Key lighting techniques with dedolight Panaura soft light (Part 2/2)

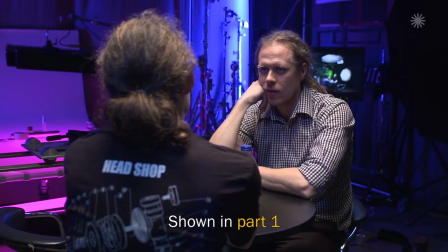[0:00]
So what we'll do is just set up a very straightforward situation, two people having a conversation across the table.
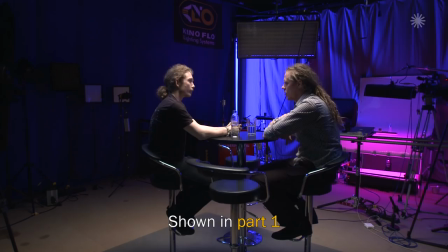[0:07]
And let's imagine for the sake of argument it's a three-camera shoot. We've got to do a wide and close-ups at the same time. So what I would usually do is I'd start off with doing the wide shot.
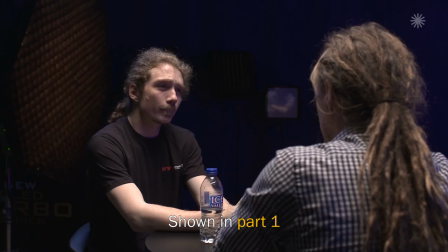[0:20]
Get one camera on the wide and then the over the shoulders could be mid shot so you're not right into the face.
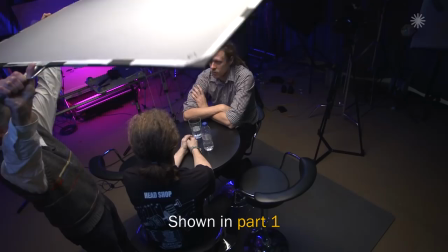[0:26]
So you can get away with the shadows being the eyes being a little bit shadowy as they would have to be from the wide shot but then when we go in for the closer cross shoot you'll see what we do.
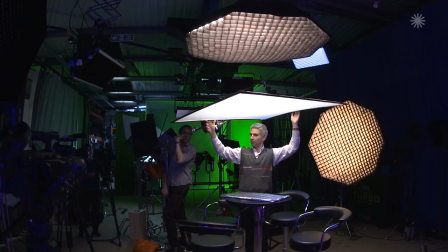[0:44]
Bring this frame down to spread the light as much as possible into, whoa,
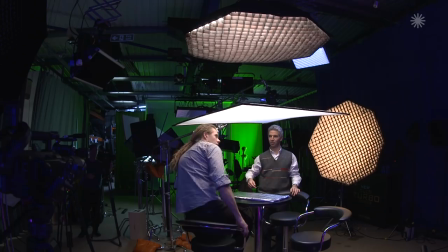[0:50]
okay, no try that, sit down now Justin because you're a fairly tall fellow and we don't want to, don't want to injure you at all especially if you have to,
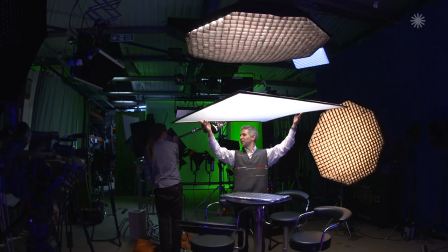[1:02]
I'd say that's a bit too low. I'm a bit worried that if you suddenly get up, if you're a very expensive actress who suddenly decides they want to get up, whoa,
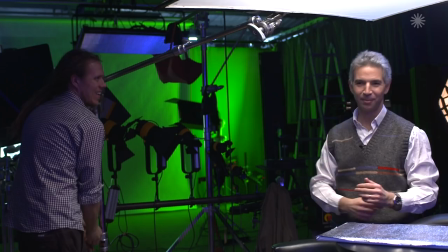[1:11]
and they crack their head open on the corner of the frame, I'll be in trouble. Okay.
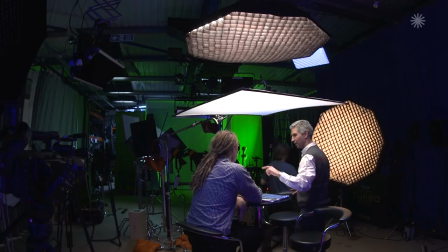[1:17]
That's pretty good, isn't it? So you can see now that the, I'll take this away for now,
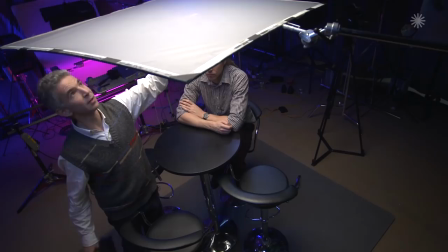[1:24]
but you can see without any additional lighting, just bringing this in, it's spread, it's made the sauce bigger.
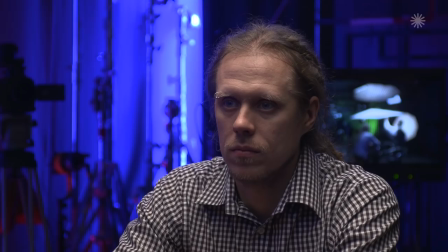[1:30]
It's kind of almost doubled the size of the sauce, so it's now, Justin's getting light in his eyes from here, as opposed to all the way up here, and that's without any fill.
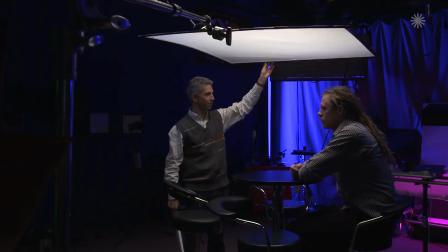[1:42]
So now we're kind of getting to a good place with the basic key light on the face,
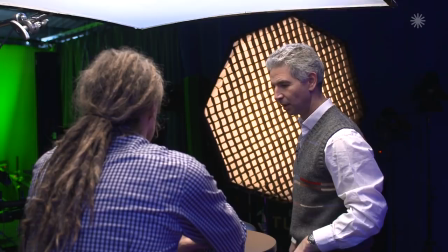[1:48]
but there's still not enough light in the eyes.
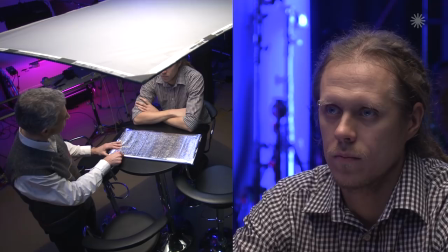[1:51]
So if I just bring a little reflector in here, silver, a bit hard maybe,
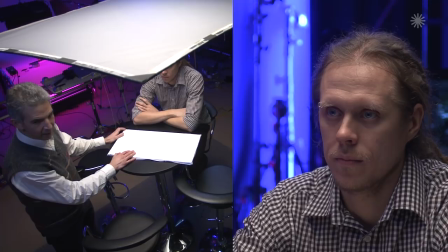[1:59]
probably stay with the white for now it's just a little bit gentler but
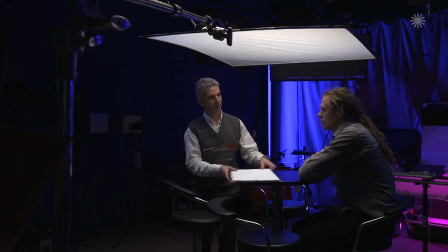[2:06]
the eyes are still just a bit dead
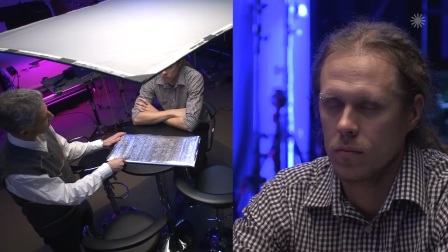[2:11]
so that's with nothing that's with silver feels a little bit lit to me that just
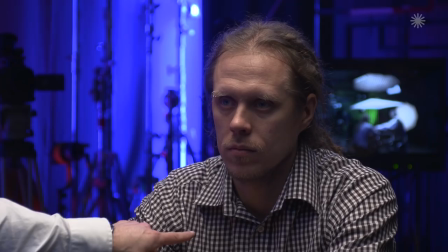[2:19]
picking up too much try i don't want to see that what i try and avoid is you see the shadow there on the on the throat.
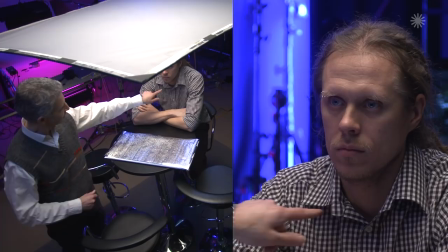[2:29]
If the bounce is too much from below you start to see a shadow from the collar on the chin,
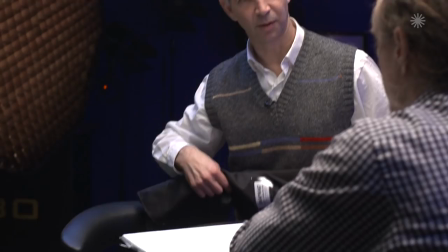[2:35]
on the neck which is something I try to avoid. It gives it away. If I go white, so what I might do in these situations, I start with this.
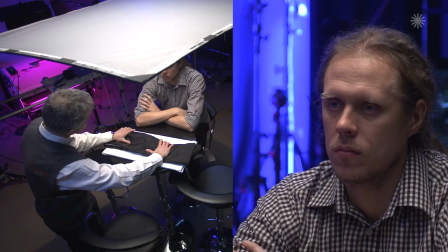[2:44]
I might just break it up with something. It just breaks it up a little bit so you get a little tiny bit in the eyes but not too much.
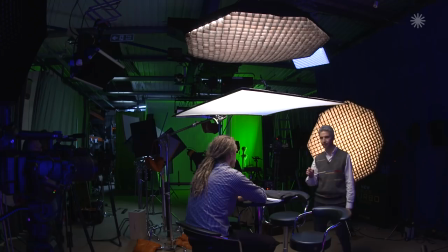[2:54]
And then we'll use the other lamp that Dado do, the projector lens.
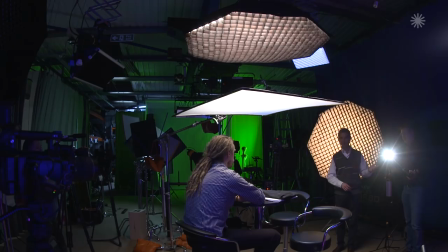[3:01]
This is the DLED 7. Once upon a time, I would have used the 400 Dado or the 650, 400 daylight or the 650 tungsten.
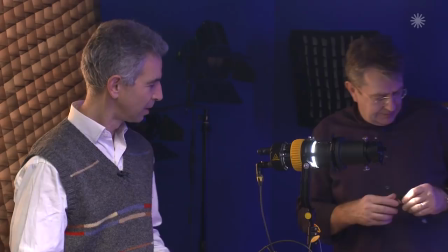[3:10]
But now with the new LEDs, it saves a lot of power, a lot of weight, and a lot of complication.
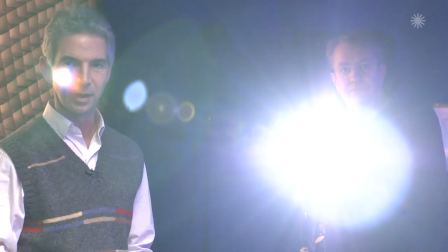[3:18]
But we've still got the same projector attachment. And this is a really interesting way to get just a little bit of fill light in the eyes without putting too
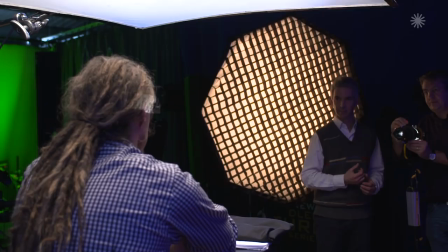[3:27]
much light on the on the face DP2 with the built-in barn doors yeah this
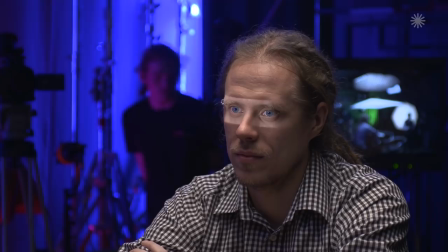[3:35]
is going to be very crude for now but we'll we'll refine that so I might
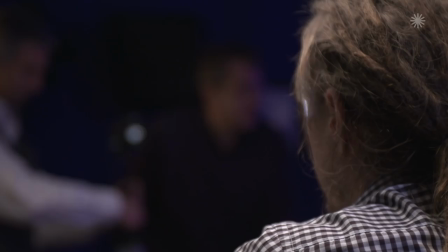[3:42]
just take that can I just take the lamp a little bit higher so it's you know this to be
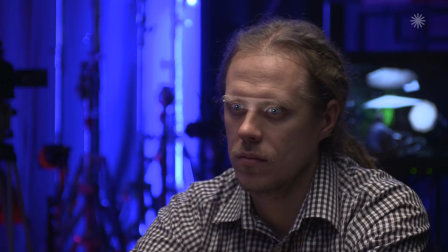[3:50]
a silver stronger stand for this in reality but three different types of diffusion you can throw in this.
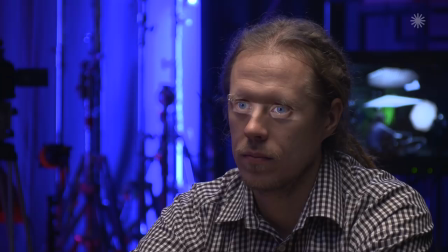[4:08]
Just looking to put a little bit of an eye light. So right now this is obviously, it looks very unpleasant.
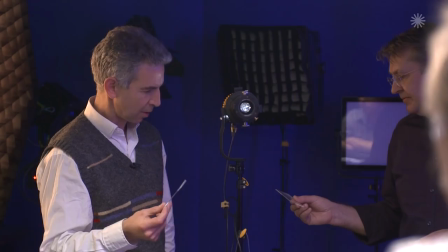[4:16]
It's just a letterbox of light on his eyes which is not going to work at all.
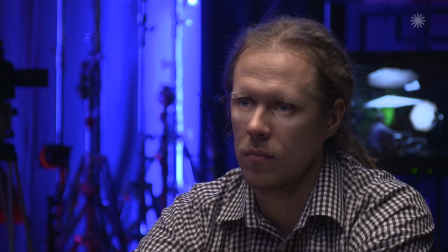[4:20]
So the dado projectors come with a DPI set, which is a dimpled diffuser.
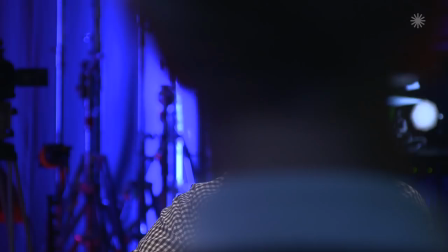[4:26]
So this is the lightest one. Still too light, because what we don't want, obviously, we don't want to see the light moving, which it won't on the day.
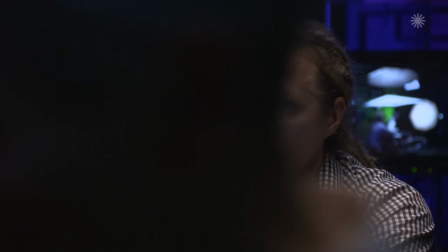[4:33]
We don't want to see the edge of the beam there. It needs to look unlit.
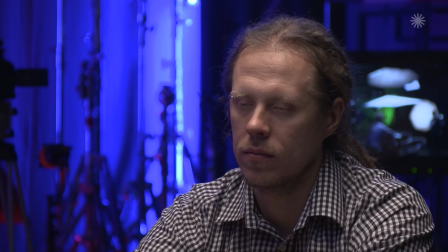[4:39]
So you stick the next one in. That's getting there now.
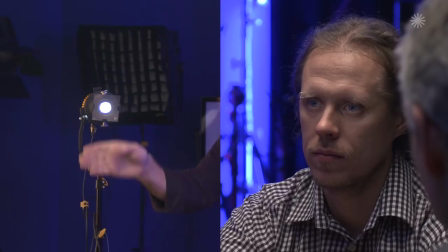[4:45]
You can just see a little bit of light in the eyes.
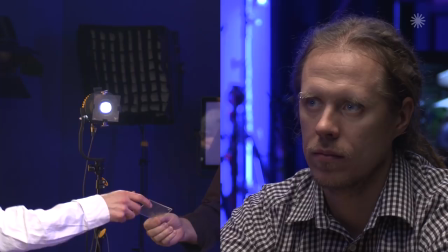[4:52]
And then what if we tried the heavier one?
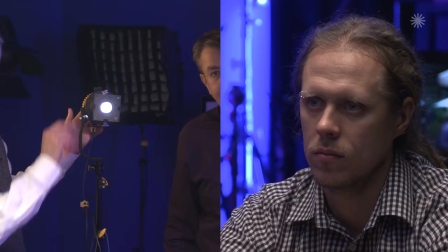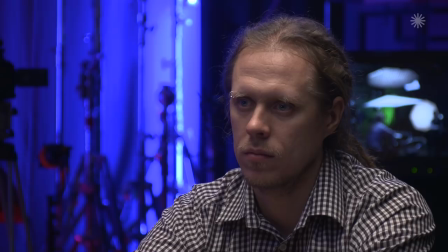[5:01]
So to my eye, that looks exactly right. You get a little pin of light in the eyes. You don't see any effect of the lighting on the rest of the face at all. There's no nose shadow. There's no sense of any perimeter to the light but you're just you're just getting the light I
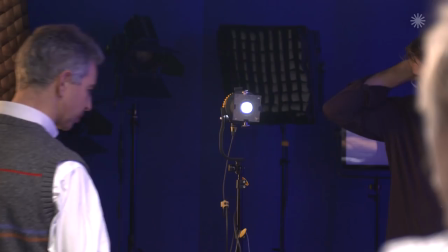[5:22]
think it's actually all right I think it's all right with the three with the three levels of diffusion in just
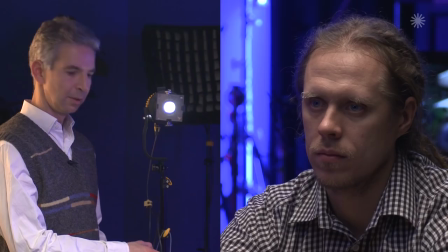[5:29]
out of interest we can change the color on this too can't we so that's made
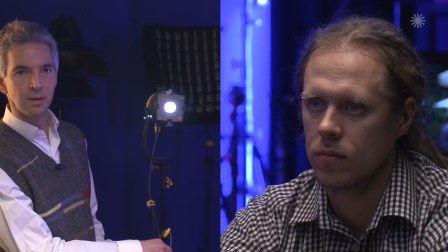[5:34]
it more daylight more tungsten I
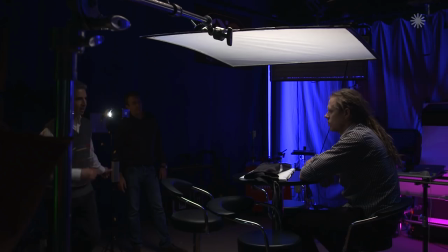[5:42]
I might actually just put a tiny bit of daylight into it because it takes away the red in the eyes.
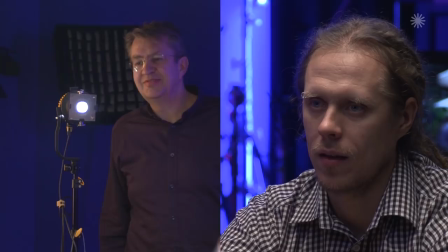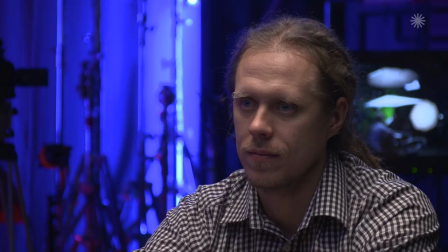[5:56]
Yeah, that's great. Okay. Well, that looks very good. Even though you can get away with using less light and a less quantity of light in order to get a good exposure on the digital chips, the quality of the light changes adversely because when you use a bigger light source, even though it's pumping out a lot more light, you get a nicer quality of light because it's a bigger head. So you'll always, if you're lighting a set, you'll get a more attractive light with a 2K than you were with a 650. So it's been a way for the purity of the light, Even though you only need the output of a 650, you'd be better off using a 2K with 0.6MD on it. You get the same amount of light because the bigger Fresnel, if you're using hard light, the bigger Fresnel gives you a more even spread of light and it's a more attractive quality of light. Which is why I think subconsciously, subtly, when you look at films that were shot in the film days and earlier, 10, 20, 30 years ago, 40 years ago. The quality of the lighting is much cleaner and I think in many respects much better because cinematographers had to use, had to really know how to use big lights and when you can control the big light well you'll always get a better light than with a small lamp and now cinematographers find all they need to use are small lights to get a really good exposure and good-looking image on the Alexa and the red but the quality of the light isn't this good. In fact I found that last year I was doing a workshop teaching at the National Film School and it was a close-up beauty lighting workshop and the students were shooting on film and all they had was 200 ASA film and I found myself with the students you know we were lighting this I was showing them how I would light the scene, but I was back to using 5Ks and 10Ks to get a nice, clean key light, as opposed to 650s and 300s.